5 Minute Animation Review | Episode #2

Hey guys, welcome back to the Advanced Animation Academy. For those of you who don't know me, my name is Jerome. I'm a senior animator, game developer, and animation mentor. And I run the Advanced Animation Academy in order to help animators grow and develop in their skills, whether they're new animators or professional animators that want to level up in their career. That's the whole purpose and why I'm here. So what we're going to be talking about today is we've got another 5-minute review. For those of you who don't know what a 5-minute review is, it's where I simply get an animation that has been made by somebody in the animation community, they send it to me, and I review it within a time limit of 5 minutes. So without further ado, let's jump into the next section and begin episode 2 of the 5-minute reviews.
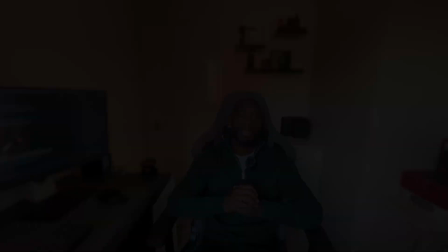(0:43)
I'll see you there.
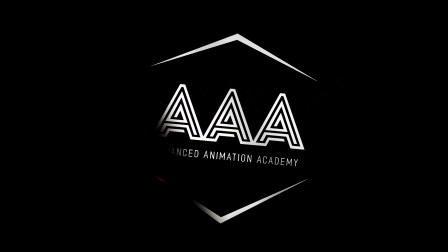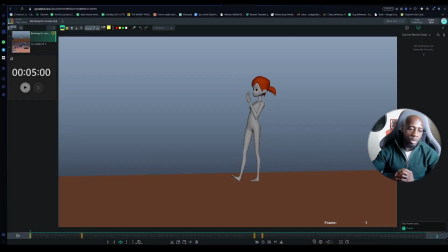(0:50)
Alright guys, welcome to the review section of the animation. What we've got here is this really cool gymnastic animation by NASA, and I think you've done a pretty cool job.
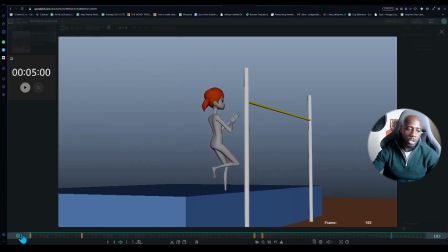(0:59)
And one thing that I like that you've done, and I need to mention this, is that you've given me some information beforehand.
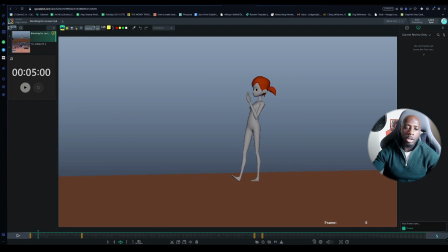(1:05)
So before I started reviewing this, you let me know that these animations are actually in Blocking Plus. And the reason that's very important is because when you're sending an animation to be reviewed, it's very important that you let the person that's going to be reviewing your work know what stage that the animation is at. The reason that this is important because if you told me that this was in splining pass,
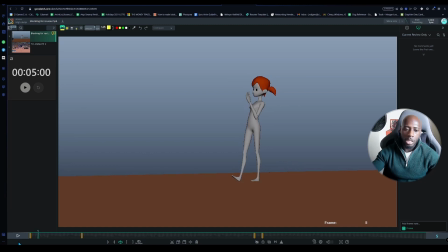(1:23)
there's going to be a bunch of polish notes that I would give you that are going to be counterproductive based on the current stage that you are at in the animation. So now that I know this, I can then tailor my feedback to help you get to where I can see you're trying to get to much more effectively.
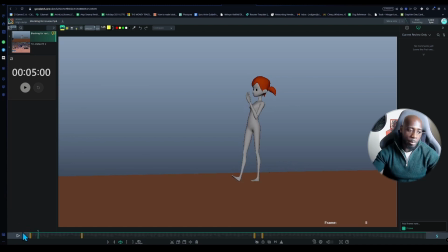(1:39)
So that's why it's super important. Alright, cool. So let's play this animation for you and examine it a couple of times before I give my general thoughts on it.
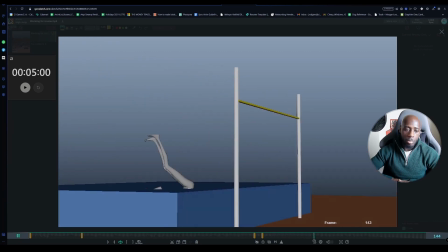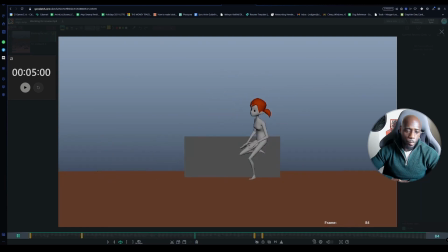(1:52)
Okay. I like what we have going on here.
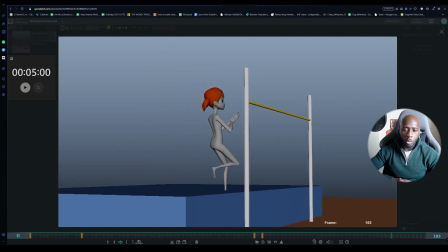(1:58)
Let's watch it one more time.
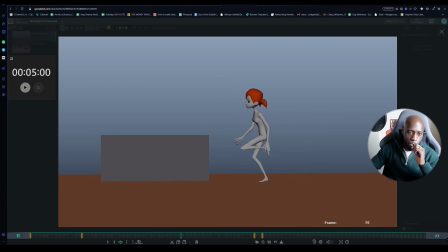Alright, because I've only given myself 5 minutes, there's probably going to be something that I'm going to miss, but I'm going to address the main thing. So let's start the timer and let's begin. Alright, cool.
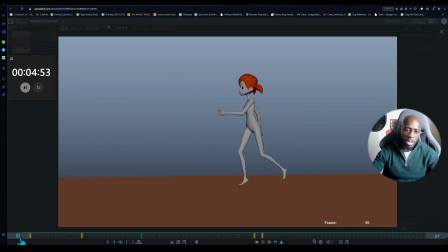(2:15)
So when I'm looking at this animation, the main thing that I'm seeing, or the main thing that I'm feeling needs to be added, is one word: exaggeration. Because if you exaggerate some of these poses, especially some of the main actions, you're going to be able to achieve a really fantastic result.
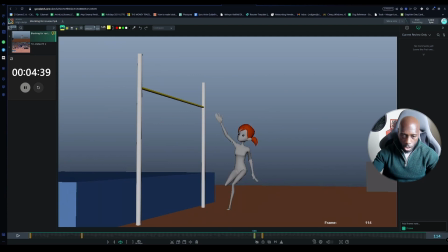(2:31)
So let me go over to here, for example. So when you got this pose here, because what's happening is that she's about to go into the jump, what would be really nice is that if you go from like this pose here at frame 109 to 114, you have a really nice squash pose, or basically what would be an anticipation for a jump. So let me draw what that would look like for you.
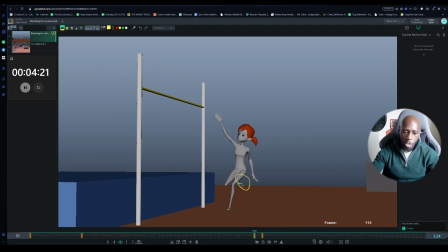(2:50)
So basically all that you would do is that you would lower the hips to be somewhere around about there. It would be nice if I drew a better circle. So lower the hips to be about here. And then you're going to grab this leg. You're going to keep it basically exactly as it is in terms of the shape.
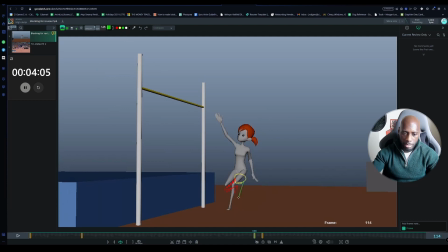(3:04)
So you're going to leave that like that. And then this one, you're going to have it bent down lower like that and basically get into a really nice crouch. The reason that you're going to do that is because what you're doing is you're compressing the silhouette. And when you compress the silhouette and then basically have
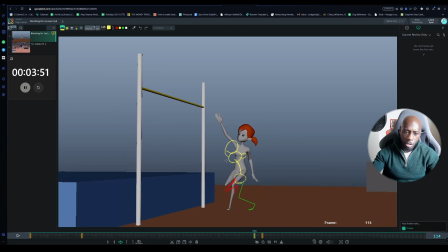(3:20)
something that's going to be basically a drastic change in silhouette, you create visual appeal. And doing so is going to create for a more convincing animation. So if you had something like this, like starting off like that, and then you go into this,
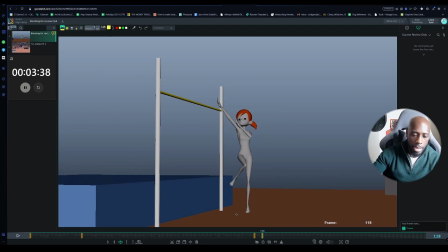(3:33)
and then you can even change this a little bit by basically angling the foot to be facing this way. So what's happened is that she'll basically pivot off of this foot like this. So if I do that, probably help if I draw it in the same color actually. So let's try that for a start. So like rotating the foot outwards 90 degrees. And then you can have this leg be bent here like that.
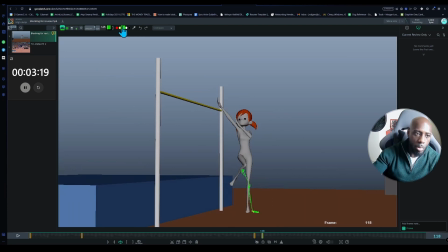(3:51)
So that's your knee. And then go into your hips here like that. And what you're essentially doing, wrong color. What you're essentially doing is creating a nice line of action. So then you can go from here into your spine. That's the chest. Then you go into here, into your head, and then you can keep the arms basically exactly the same.
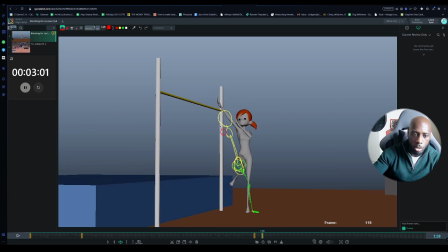(4:10)
I wouldn't change the arms much at all. So you can keep the arms be the same here, like that.